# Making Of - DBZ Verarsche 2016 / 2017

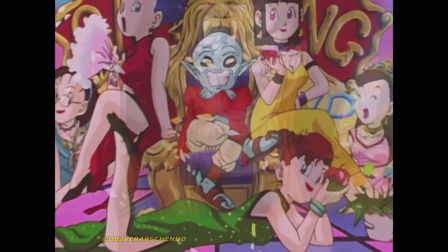[20:30]
Das Bild bei Eskalation war übrigens das, was ich für diesen Witz als letztes eingefügt habe,
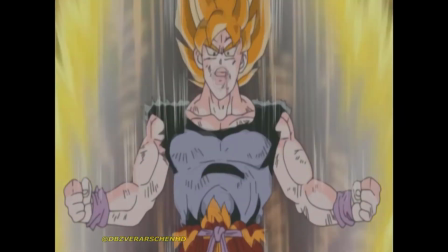[20:35]
weil ich bis zum Schluss und eigentlich auch jetzt noch nicht so richtig weiß, mit was für einem Bild ich das füllen kann.
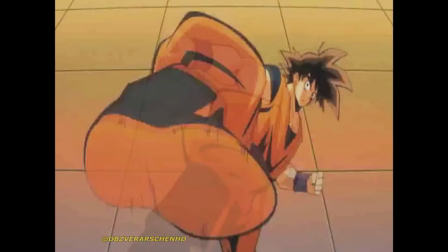[20:41]
Auch hier habe ich sehr unbekanntes Dragon Ball Material genutzt. Eine Werbung für einen Saft.
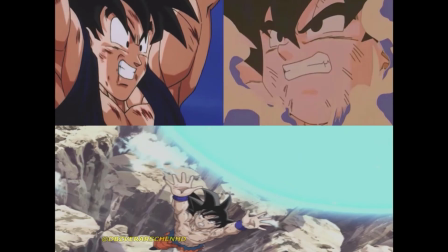[20:47]
Hier ein Shot in Anlehnung aus meinem JBO Wir haben ne Party Witz, wo ich dieselbe Art von Footage genutzt habe.
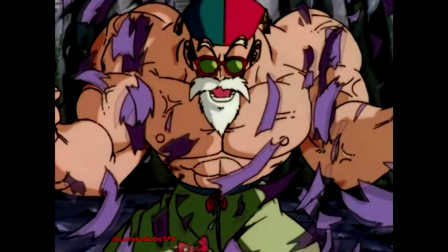[20:53]
Dieser Witz ist, wie man auch sieht, in Zusammenarbeit mit Luras Z-Saps TFS entstanden.
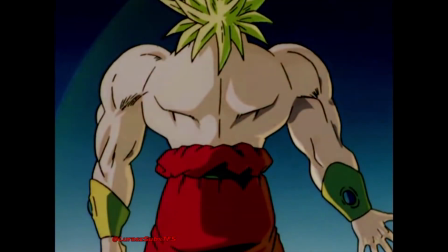[20:59]
Mit seiner Erlaubnis durfte ich diesen Witz verwenden. Der größte Teil ist sein Editing, was ich wirklich, wirklich gut finde.
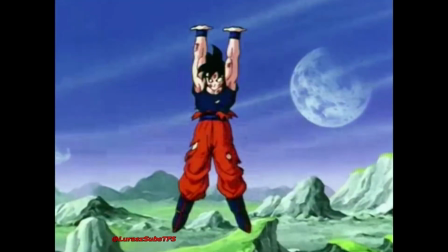[21:06]
Mein Vorschlag war dann, bei dem Hände hoch Part noch die entsprechenden Szenen zu nehmen, bei denen er für eine Genkidama Energie sammelt.
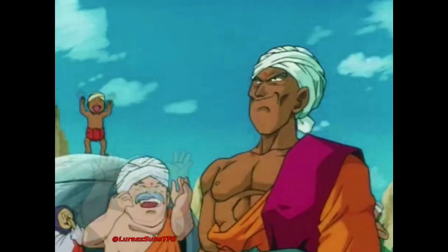[21:14]
Diesen Edit hat er übrigens auch eingearbeitet. Ich glaube im Original hatte er hier einfach nur einen Loop gemacht, wie Proli seine Hände rauf und runter legt.
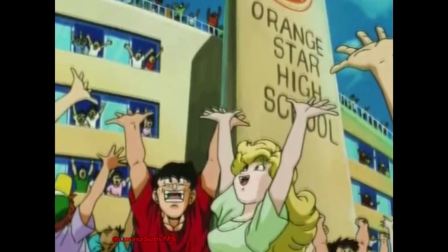[21:22]
Mein Vorschlag war dann eben, die Szenen zu nehmen, in denen die Erdlinge die Hände hoch haben, um für Gokus Genkidama zu helfen.
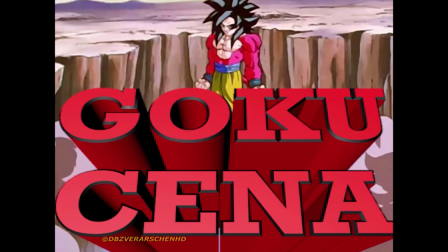[21:28]
Nur für diese Shots habe ich mir extra ein Animationsprogramm heruntergeladen. Nur für den Text bei diesem einen Frame.
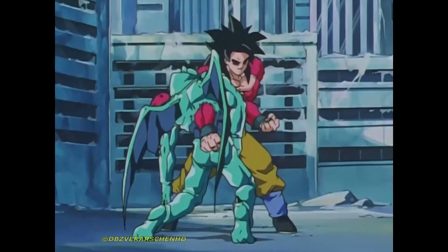[21:35]
Hier war es schwierig, die Schreie im Hintergrund so zu ordnen, dass das Footage auch dazu passt.
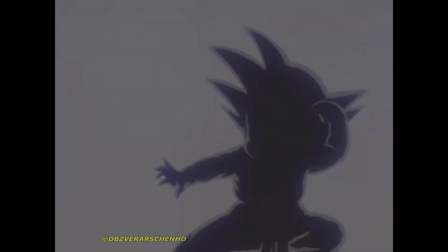[21:40]
Hat meiner Meinung nach aber wirklich gut geklappt. Kommen wir nun zum meiner Meinung nach besten Witz, den ich jemals in meiner YouTube-Karriere erstellt habe.
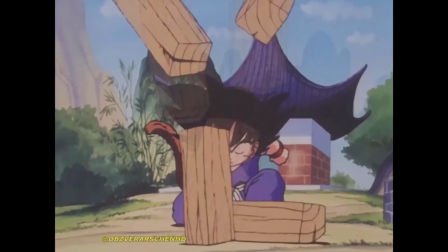[21:49]
Eine Dragon Ball Anpassung an das erste Pokémon Intro. Leider kann ich euch das nicht zeigen, da das Copyright es blockieren würde.
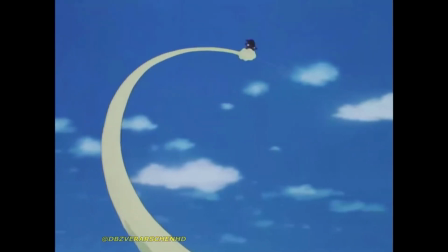[21:55]
Ich habe jede Menge mögliche Cover-Versionen versucht. Selbst eine Version, in der mehrere Leute das Pokémon-Intro in einem Kino gesungen haben.
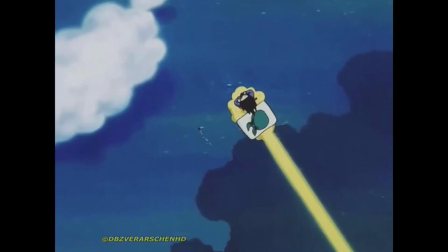[22:03]
Und trotzdem wird es vom Copyright noch erkannt.
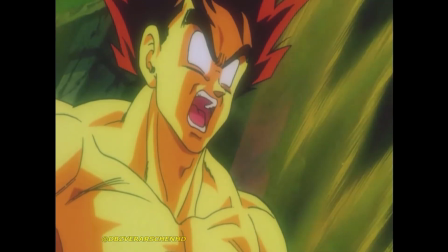[22:05]
In der aktuellen englischen Version habe ich es immerhin stumm mit Untertiteln eingefügt, damit man es sich noch ungefähr vorstellen kann, wie es zum Bild gepasst hätte.
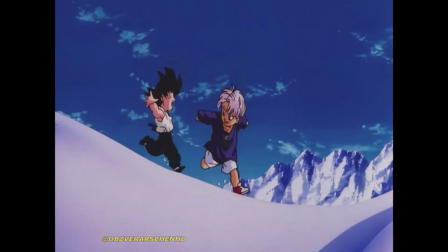[22:14]
Ich kann euch aber sagen, jeder Musikakzent, jedes Stück Text wurde dem Bild entsprechend angepasst.
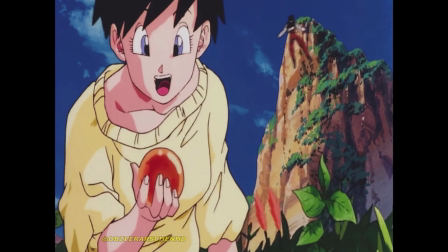[22:21]
Was man im Wesentlichen im Text anpassen muss, ist, aus den Pokémon Dragon Balls zu machen.
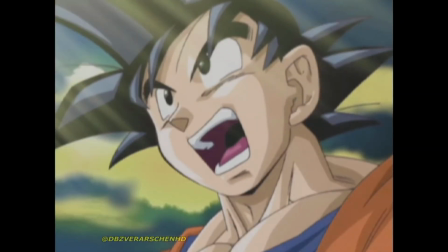[22:26]
Und schon hast du es. Auch hier, wie in der Dragon Ball Z4 Asche 2013, 2014, meiner Meinung nach, ein wunderschöner Übergang von Witz zur Credit Roll.
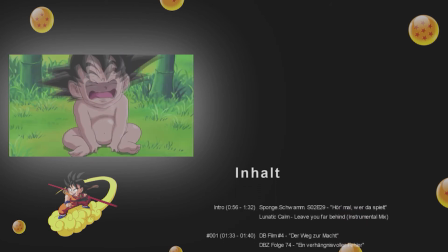[22:35]
Hier an der Credit Roll habe ich auch unglaublich lange gearbeitet. Logisch, das Material von 181 Witzen zusammenzusammeln und aufzuschreiben, dauert.
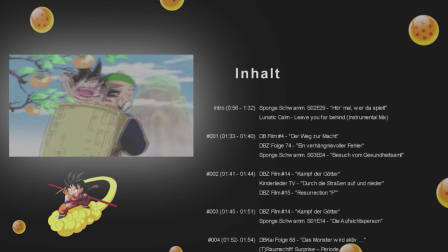[22:44]
Und das dann auch noch richtig einzutragen mit dem Timecode und allem. Also glaubt mir, das hat wirklich, wirklich lange gedauert.
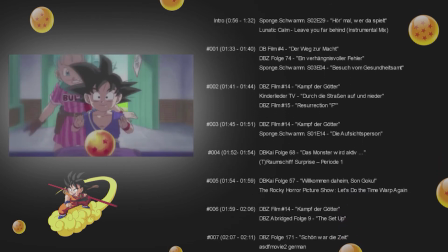[22:51]
Dazu habe ich erstmals ein kleines Vorschaufenster eingefügt, bei dem man die Dragon Ball Geschichte in Kurzversion sehen kann.
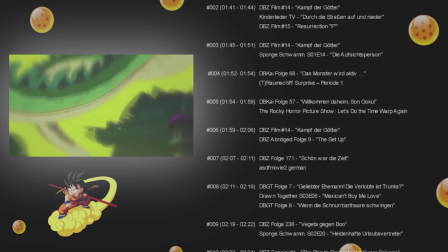[22:58]
Von Dragon Ball über Z bis nach GT. Ausgelassen dabei habe ich super die Filme und Specials.
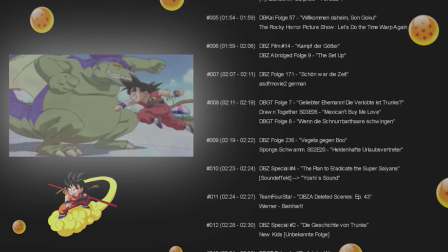[23:04]
Dazu noch begleitet von Musikstücken, die mich und meine Kindheit geprägt hat oder zumindest ebenfalls mit der Thematik Kampf zu tun haben.
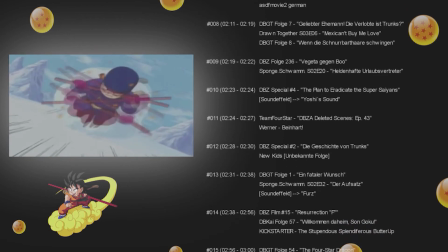[23:12]
Das wäre einmal Crash Bandicoot, ein Remix von einem Dragon Ball Intro, Naruto Musik,
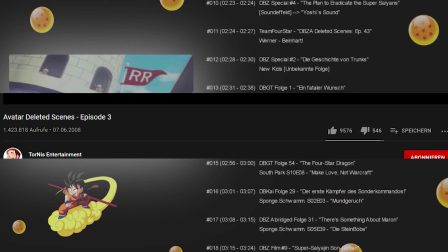[23:17]
die übrigens auch in einem der Avatar Deleted Scenes Videos lief, einer meiner größten Inspirationen und zum Schluss Musik aus Mortal Kombat,
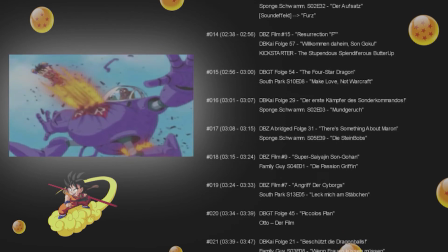[23:26]
was ja auch eine Kämpferthematik hat. Das Vorschaufenster besteht aus den bestanimierten Stellen der Szene.
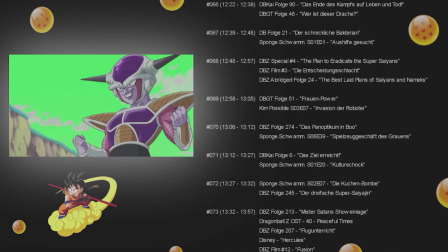[23:32]
Das heißt zum Beispiel, der Freezer Kampf ist nicht mit Dragon Ball Z oder Kai Footage gefüllt, sondern besteht aus einem Resurrection F Trunks Special.
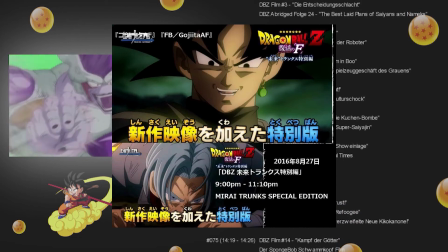[23:40]
Das ist ein kurzes TV-Special,
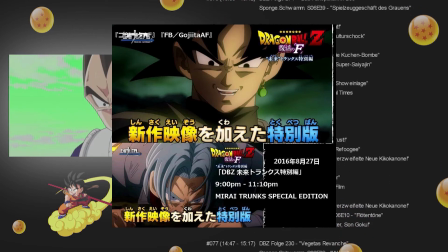[23:42]
das in Japan vor dem Film Resurrection F lief und nochmal neu animierte Szenen aus dem Kampf von Goku gegen Freeza zeigt.
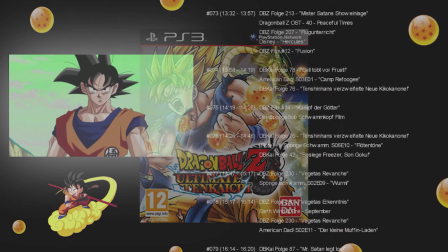[23:50]
Ebenso Cutscenes aus dem Spiel Ultimate Tenkaichi,
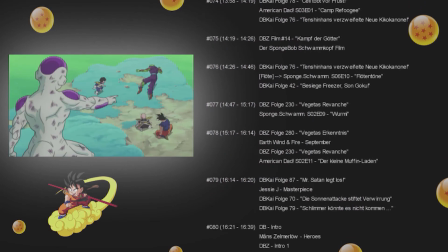[23:53]
besser animierte Rückblenden später in der Serie und viele, viele weitere solcher verschiedenster Quellen, die die entsprechenden Szenen zeigen.
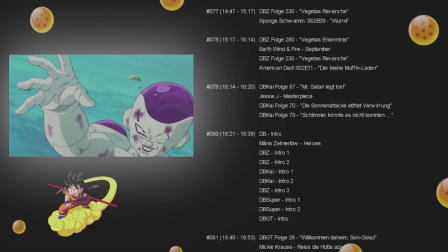[24:01]
Auch das Layout des Abspanns mit dem Leuchten hinter dem Bild und den Dragon Ball 3 um, da habe ich mir wirklich viel Mühe gegeben.
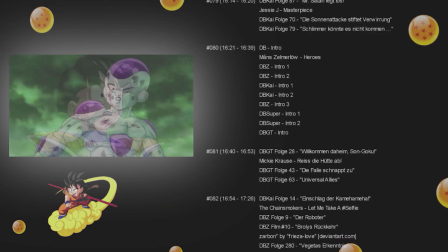[24:08]
Wenn man darauf achtet, sieht man, dass alle sieben Dragon Balls hier zu sehen sind und Goku natürlich welchem hinterher fliegt.
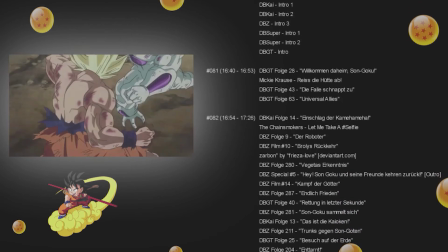[24:15]
Genau, den mit den vier Sternen, da dies sein Dragon Ball ist, den er von seinem Großvater geschenkt bekommen hat.
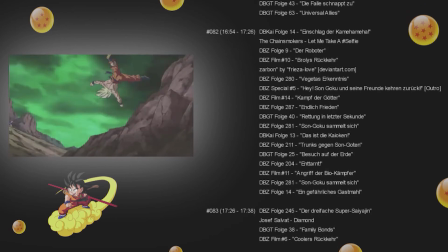[24:21]
Die einzige Änderung, die ich nachträglich gemacht hätte, ist, dass ich das Bild vom Kid Goku auf der Wolke im Laufe der Story hätte altern lassen.
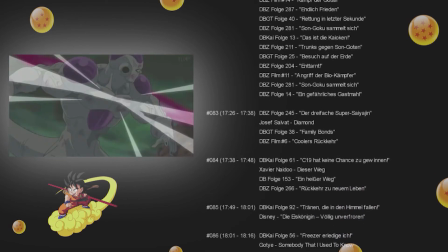[24:29]
Also am Anfang sieht man mit dem Ball-Footage auch Kid Goku und dann mit dem Set-Footage sollte man dann den Goku aus Dragon Ball Z sehen und so weiter.